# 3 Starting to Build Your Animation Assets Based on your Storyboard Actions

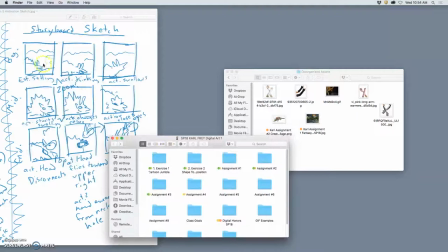(8:09)
But because my storyboard sketch shows my character in the setting already,
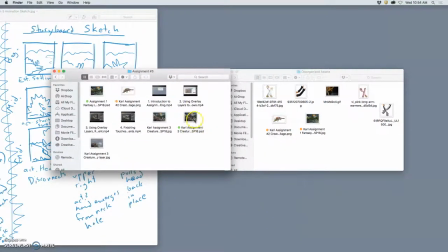(8:15)
I have an even better file for my assets, which is my assignment 3 PSD. So I'll copy that into my assets disorganized file. And I think this is where I'll start to build my assets.
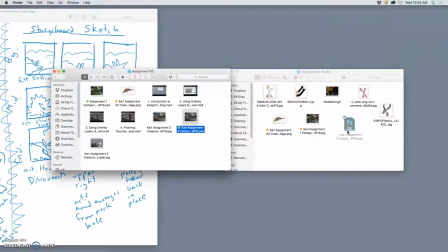(8:32)
because this already has my creature in the setting with lighting and texture fills and shadows.
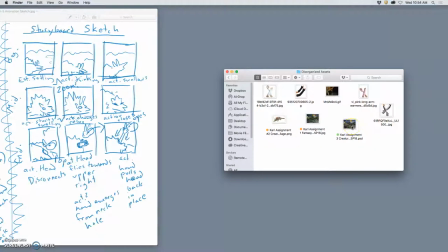(8:41)
And so I'll start building assets onto this. So let's open that up. And really, actually, before I even open it, I should rename it.
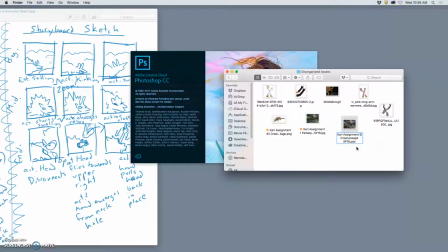(8:52)
So I'm going to call it Carl Assignment 5 Assets. And I think of this like a treasure chest, right? When Tim Burton goes into his studio to do a stop-motion film,
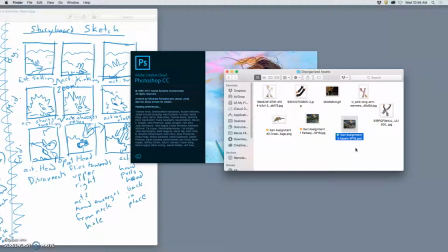(9:10)
he has boxes and boxes full of little puppet heads with different expressions.
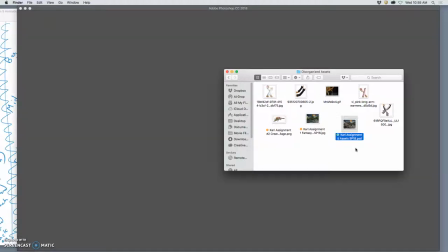(9:16)
He has boxes and boxes and crates of sets and of props and of different things he can use to make his scene. So this assets file is the big treasure chest of all these different things I might want to use.
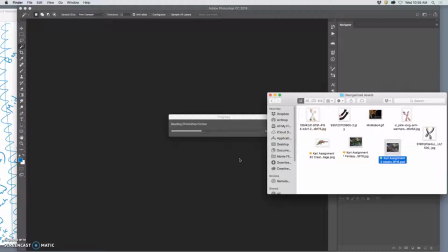(9:31)
Even things I draw myself. And how do I make them useful? I put them each on a different layer. So that they can be moved, duplicated, and changed.
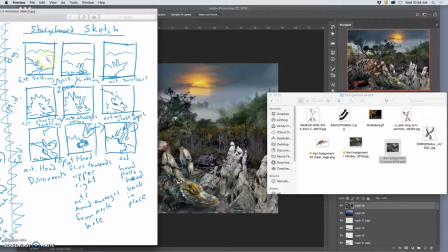(9:43)
Okay, it's easiest to start at the beginning. And look at that.
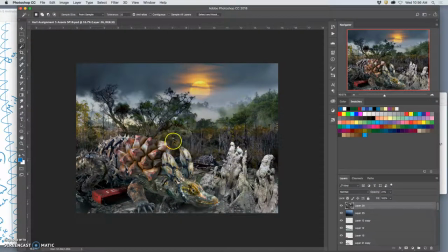(9:49)
I've already got all the assets all placed for my first frame. But my final animation is going to be a square. It's not going to be this kind of widescreen.
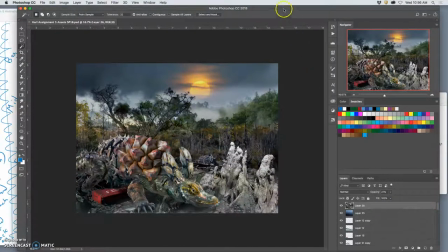(10:03)
And so the first asset I might create is what's called a viewing frame. So on top of everything, I'm going to make a new layer, and I'm going to use the rectangular marquee. And this is why we do squares, because it's the easiest thing to match. I just hold down shift, just like you did for perfect circles,
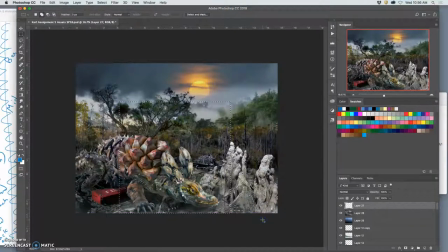(10:23)
and I'm going to make a square with the rectangular marquee that I think matches
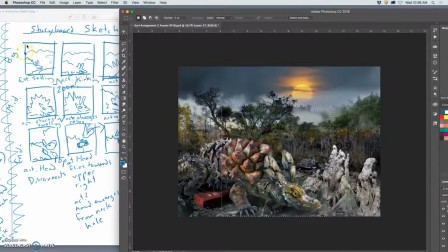(10:29)
in some way what I thought of for this setting.
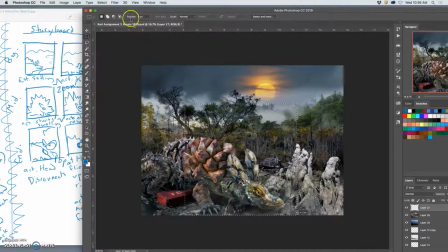(10:36)
Okay. Then I'm going to say select inverse. So it's actually all the space outside of that. And I'm going to fill it, edit fill with white.
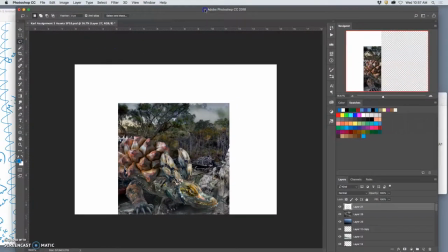And I can even name this layer. So this is going to be my zoomed in frame.
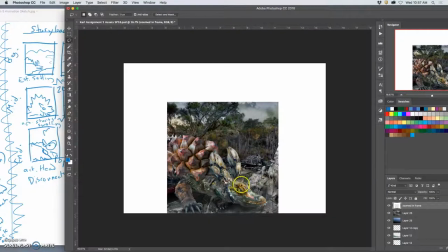(11:12)
What do I mean by that? So that is going to be when I zoom into my character here in the middle section
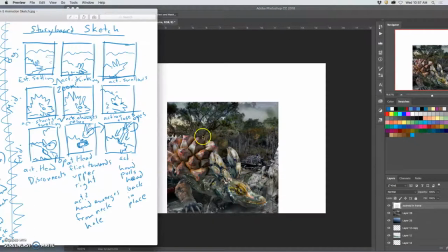(11:21)
to really showcase his expression and his transformation. This is the framing I'm going to use. This is controlling a camera. But for my first few, I realized, oh, I need to get more of the setting.
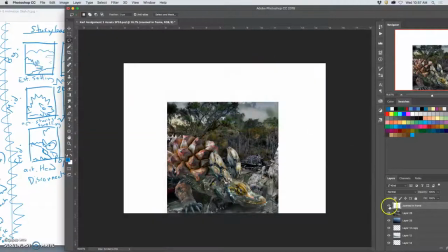(11:37)
I can't even see the sun in this. So another frame I'm going to create.
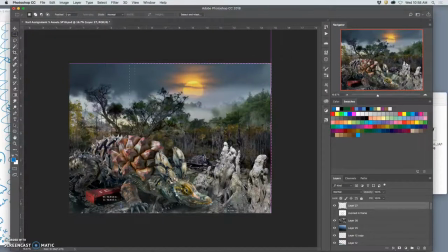(11:47)
Hold down Shift. Let's make that square as big as possible, and then let's move it over.
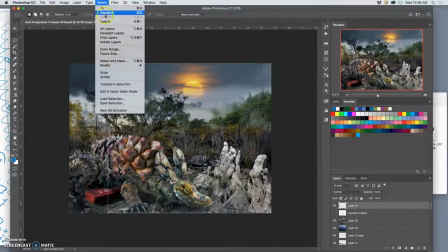(11:55)
And then let's select the inverse and fill it with white.
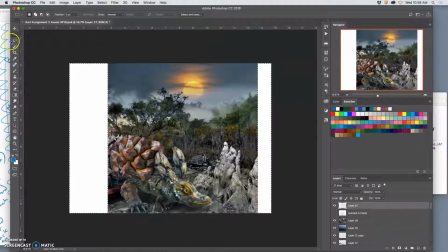This is my zoomed out frame.